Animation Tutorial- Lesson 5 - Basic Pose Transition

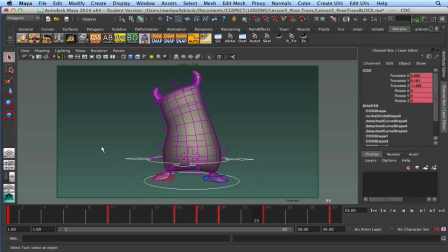I always start with the COG, because the COG influences every part of the body. If my COG isn't clean and isn't moving correctly, then cleaning up things like the ears or the head,
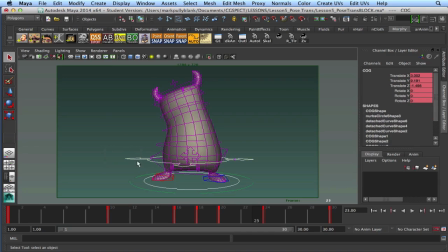it's a waste of time because the problem might be down here. So I start at the COG first, and I highly recommend you do the same. So let's just go into the graph editor.
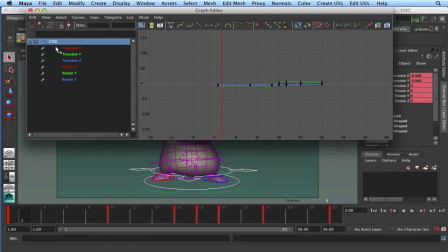And when I open up the COG and look in the graph editor, the first place I always go is the translate Y, because that is our vertical motion. Translate Y does this. I want to look at that first because that's controlling a lot of our gravity.
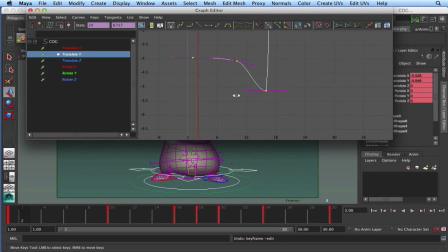And our gravity is very, very important. So I can go in here and I can see what's happening. And I can see that this all feels actually fairly reasonable.
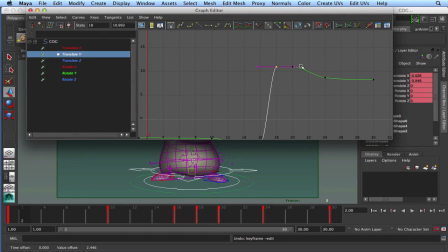The things I look out for is if I see something like this, where there's no motion, or if I see something that looks like this, where there are these random changes of direction.
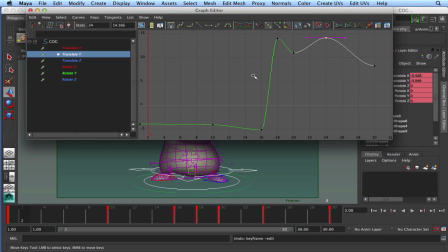I know that for my COG, I know my COG is typically very broad, and there's not a lot of changes of direction because it does influence everything. My COG tends to stay fairly broad. If I see a lot of quick changes of direction, I know I need to get in there and check out what's happening because that seems a little too bouncy for me.
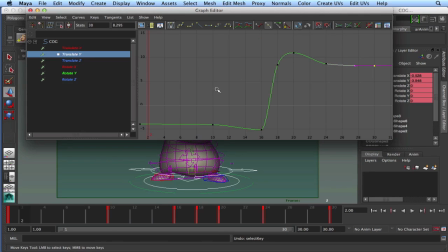So let me just get back from that. And this looks pretty good. I don't have any problems with this so far. I look at this and it looks like it works for now. So no alarm bells.
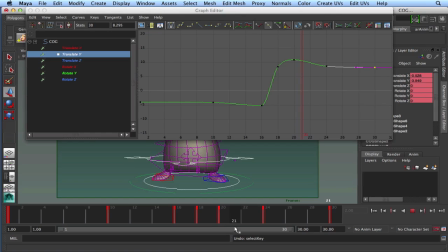I could play with it and say, like, well, what if, just looking at my piece of animation here.
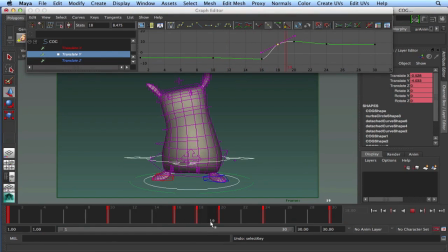What if this was my extreme?
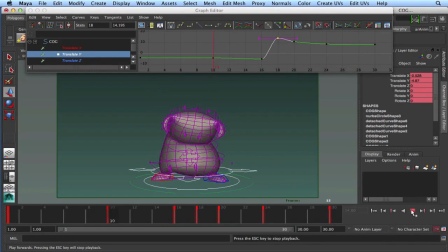Let's leave it the way it was. I can see right in here, these 2 frames, and especially these two,
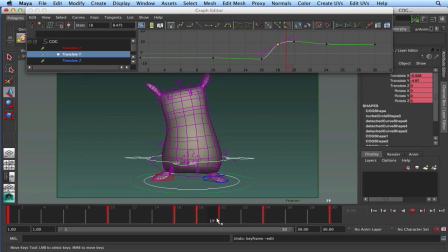20 to 21, feels like there's not a lot of movement. A little too tight. So I'm going to drag them a little bit higher, just so we can still have some of that movement.
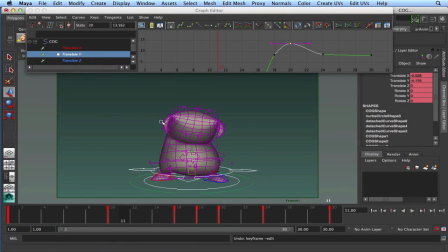Now, next thing I want to look at, because we're looking at them at face on, I want to look at what my translate X is doing, because I do want to get a reasonable path of action in there where it feels like it's on something of an arc. And I'll show you what I mean.
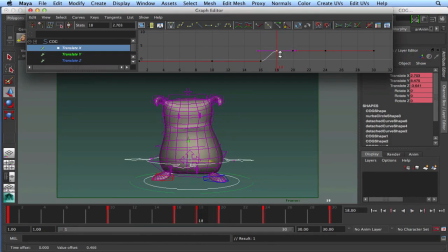Okay, so he's moving in this direction, which is to screen left. So his anticipation, I want to make sure that we're getting a bit of screen right through there.
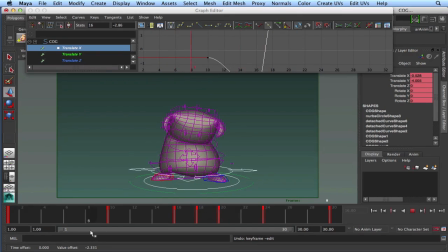But I think that's kind of backwards, actually. Let me redo that. What if, and like I said, this is where things can tend to change. Now, I'm not shifting anything around, but what if he pushed his weight back onto this foot, which makes it seem reasonable that he would do that.
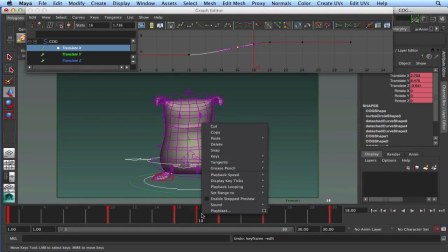And then when he goes up, I'm going to delete 18 because my extreme here is on 20.
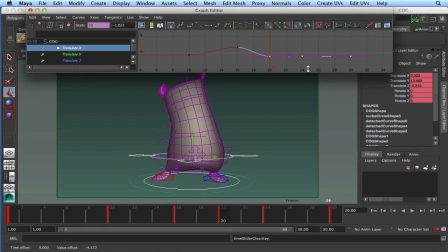And then he goes up if he goes over to this side, which seems more likely. As he starts to go up, he starts to shift.
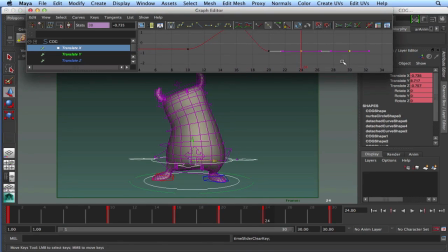And then when he comes down, his weight can kind of center back this way a little bit.